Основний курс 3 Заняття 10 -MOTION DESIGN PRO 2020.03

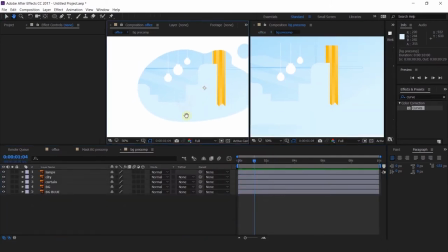(16:51)
Окей, есть.
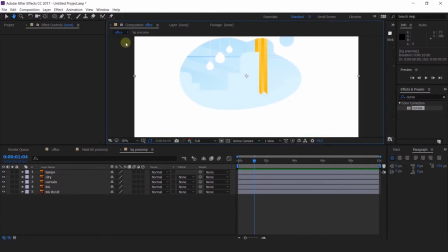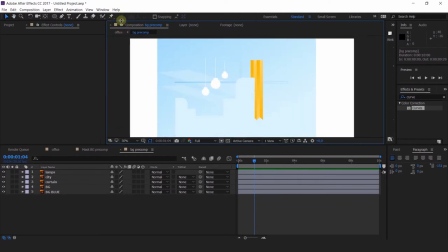(16:59)
Да, вот так я повыше подниму, и уже будет лучше. Я имею в виду штору.
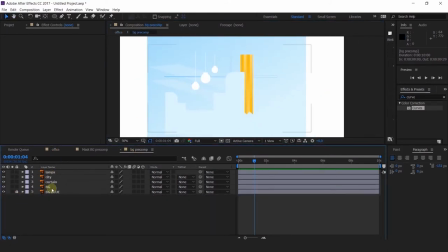(17:05)
Давайте еще сделаем простенькую анимацию для фона.
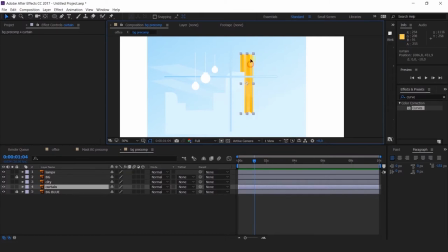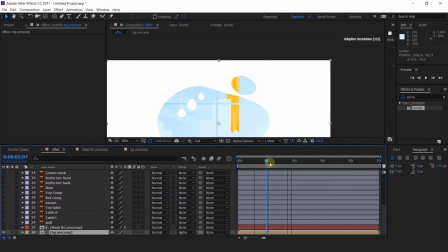(17:30)
Штору мы с вами заанимируем с помощью эффекта.
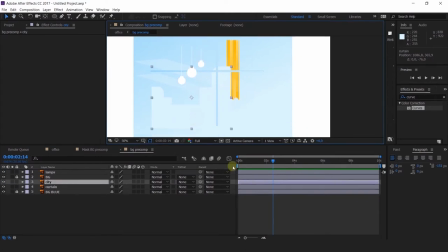Да, CC Bender. Не первый, да, который у нас с вами попадает в поиске, а именно CC Bender. Давайте поменяем опорные точки.
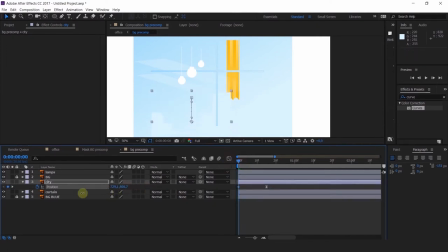(17:52)
То есть у нас будет с вами верх фиксированный, да, а низ такой вот динамичный.
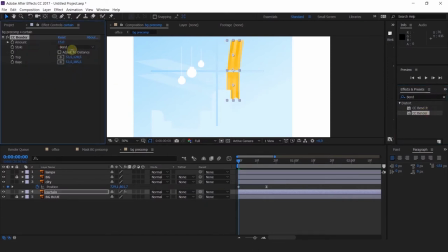(18:08)
Выбираем как нам лучше. Нет, тоже слишком. Давайте где-то здесь все-таки. Да, окей. Position.
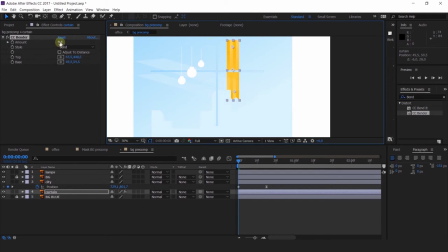У меня штора как бы будет прилетать немного, да?
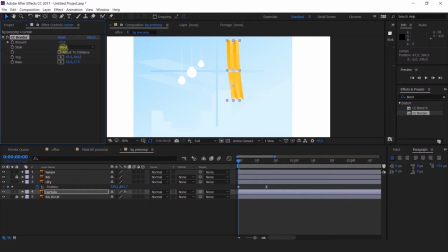(18:43)
Затухание в покачиваниях нашей шторы. Так, сейчас очень резко. Давайте все сгладим. Так, и здесь,
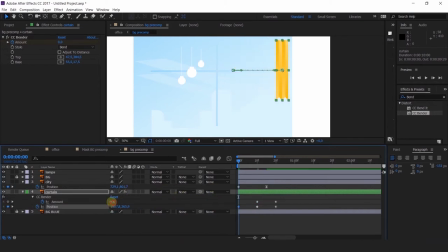(19:00)
если помните, я говорила, что бывают такие нахлесты в траектории, да, когда мы с вами сглаживаем ключи. Нам нужно поменять интерполяцию. Так вот здесь мы ставим обязательно линейную интерполяцию, чтобы у нас не было никаких там петель непонятных, невидимых, которые сложно поправить ручками.
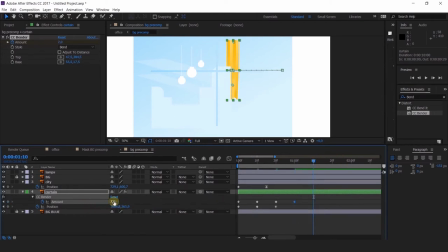(19:20)
Вот теперь гораздо лучше. Я поправлю график движения, чтобы плавно замирало.
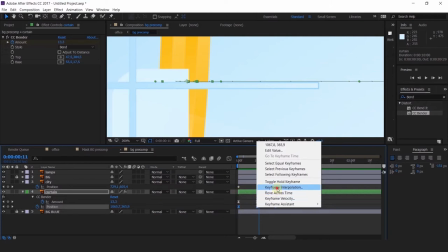(19:38)
Очень резко, очень мало кадров на такое достаточно объемное движение.
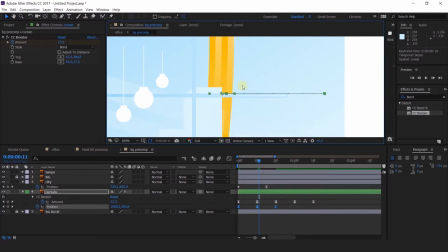(19:45)
И мы с вами можем сделать небольшой захлест. Давайте посмотрим. Сдвинем кадры покачивания буквально на парочку.
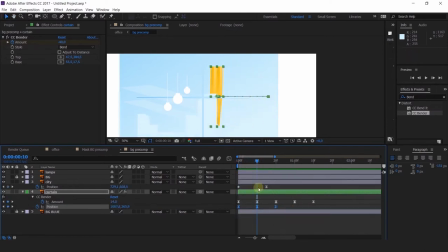(19:56)
Да, только здесь, возможно, надо посмотреть, что у нас минус 40. Затем давайте 20. Минус 11. Допустим, 5 и 0.
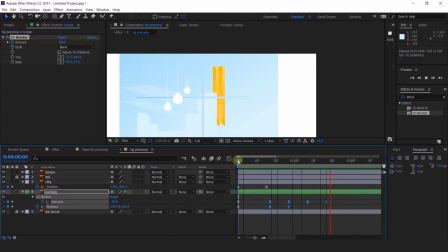(20:13)
Чтобы у нас было более плавное, скажем так, затухание этих колебаний. Так, ну и плюс штора у нас за городом, это как-то нелогично. Давайте вынесем ее на передний план.
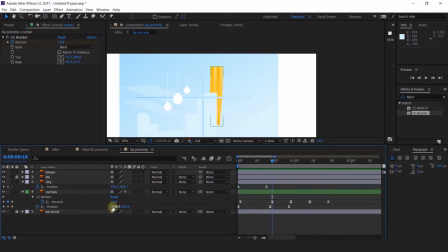(20:30)
Так, что с лампами? Давайте лампы преобразуем в шейпы. И здесь, если помните, я говорила, что не всегда конвертация проходит удачно. Иногда автор создает какие-то дополнительные пустые группы размером на все поле композиции.
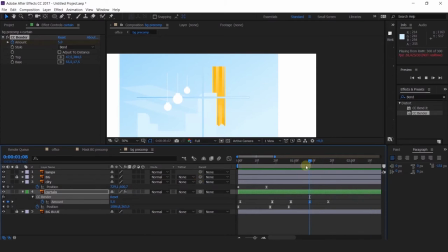(20:48)
Поэтому, к сожалению, я не нашла еще решения, не нашла скрипта, который бы помог нам это все дело почистить. Нам придется это почистить руками.